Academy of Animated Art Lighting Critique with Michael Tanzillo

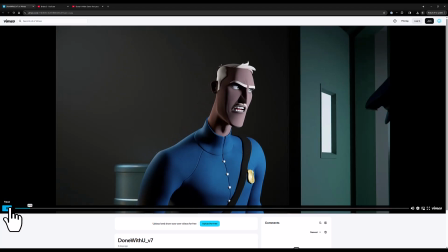I think we can probably just tone that down.
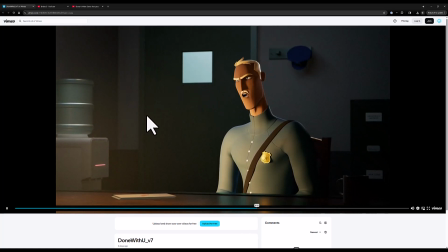Silly one too, outside the window. If you can just put something out there, it just feels like this kind of flat blue square that exists in the background. And again, it's if you squint, it really is the brightest thing in the shot. So it's really drawing our eye back there.
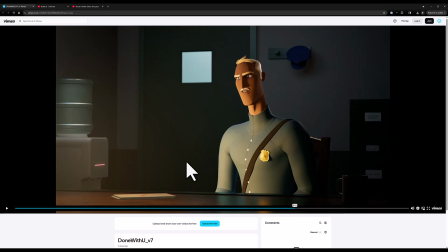Also, you might want to just populate something else on the wall here. It feels a little barren, and just having a little extra prop, like a framed picture on the wall or something, might help.
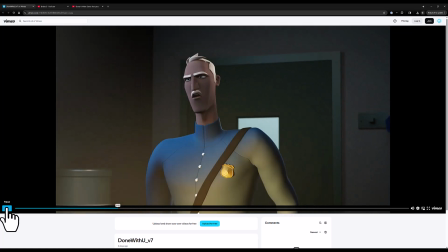Yeah, I think we're in a much better spot for now.
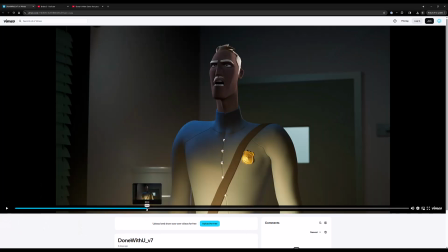And then once we get that stuff sorted along, one other thing to point out is we've got some eye ding issues.
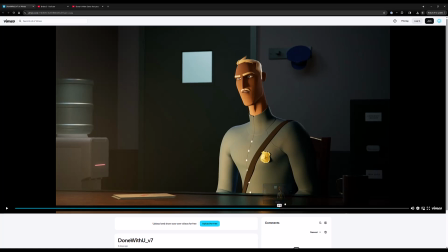There's lots of reflections in the eyes there. That's going to be very tricky with this shot, but just cleaning up doing some eye work on this guy and getting some good eye dings in there. Um, that will be, yeah, definitely will be a challenge. All right, let's move on to the next one. We got bribes here from Michael.
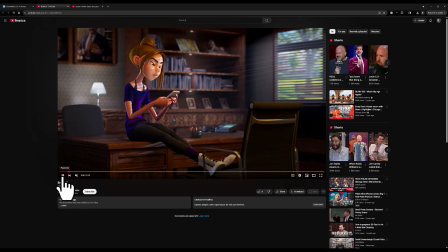All
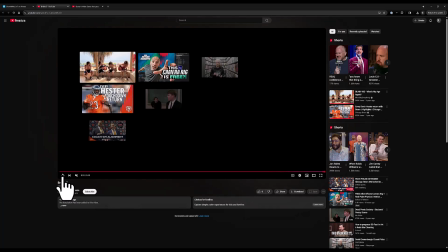right, cool. Yeah, that lighting's a lot better. I like that setup of that lighting on the character back over here.
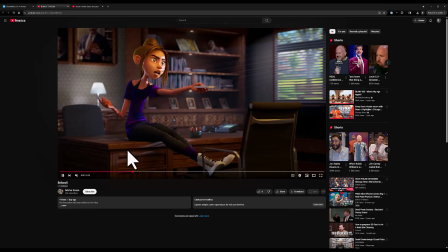I think,
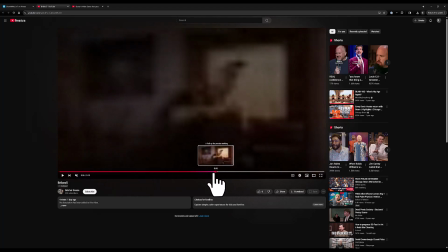yeah, I like that transition. Do you see that transition on the sculpture heads off to the side here? Watch that.
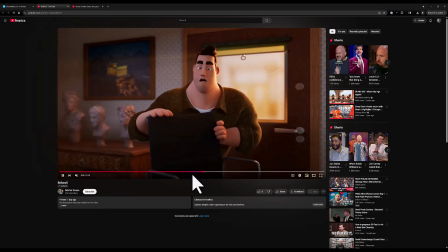So it's like that is nice because
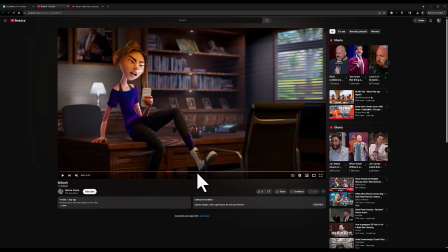there's two kind of lighting setups that both work because the light that's hitting the sculptures on the side is brighter. But then we're able to flip it, and like the other side's kind of the key light. So I think that this shot in this area is actually working pretty good. I think my only
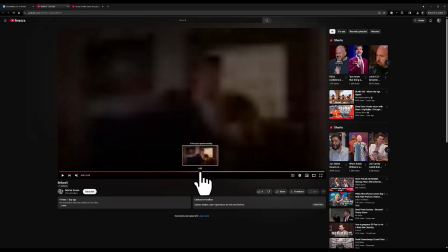couple of silly things. Chair's reading a little bit better. If we can get some more like specular highlights or something on the chair to read as it gets passed along,
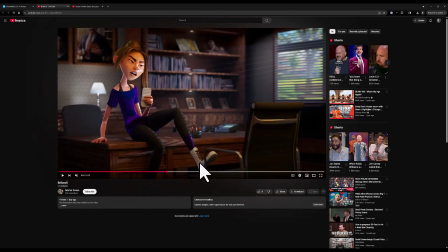like, do you see how there's like these nice kind of specular highlights there?
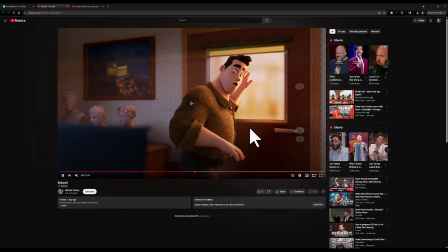If we can get some of those um, in the front of it as it's kind of coming around, especially, yeah, just like a little bit more on the top maybe, or just putting a little specularity in there just so we can read it a little bit better. Additionally,
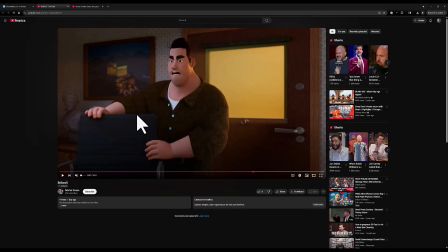the buttons on his shirt, they're a little glowy, and actually that's the frame right there that really. So like they're a little bit glowy and a little punchy. I would take down. You can just do this in the comp. Just take down their saturation. Take that their blue saturation, and then just bring down the gamma a little bit on them to darken them down a little bit. It'll help set them back into space a little bit because right now they're starting to get almost as bright as his eyes, and we don't want to draw the attention down there.
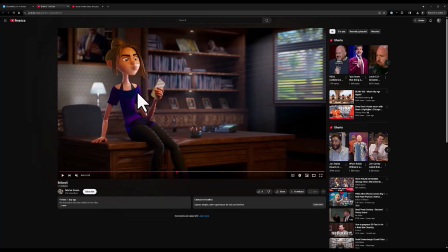I'm gonna turn into this shot. I still think the purple on her garment could be toned down on the saturation side. I would also considering toning down the saturation of the life outside the window here just a little bit.
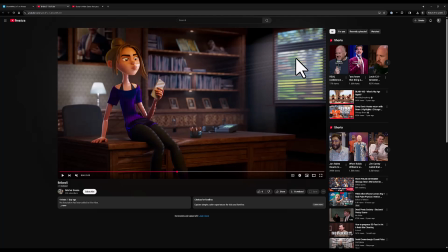It's a little punchy in the greens and kind of drawing us out there. I would also, I think I might say this last time, but like consider reducing the like this much light on her from that side feels a little strong. Again, with the connection with the bright, if we're saying the bright light's coming in from here,
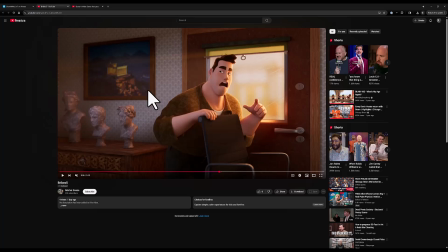generally speaking, you don't want like God rays happening in two directions in your scenes.
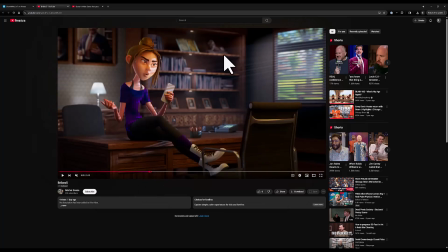So I think I would say just like toning these down, softening them by blurring them, and then reducing the light on her face by like 30%, I think would help that a lot. I'm fine with the structure of it, like how she's being shaped up and things, but I would reduce that. Also, this light back here,
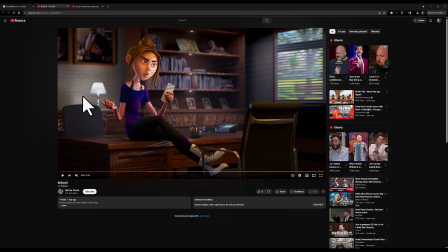we may want to try it. Here's the thing: it's illuminating behind her, which isn't doing us any favors. Like there's not really like a story point back there. If it was creating more of a rim light on her,
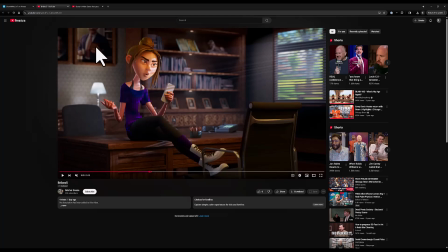I'd get it, but I would even say maybe like moving it closer off camera or something to allow that to fall into more darkness because we're definitely trying to read her light over dark.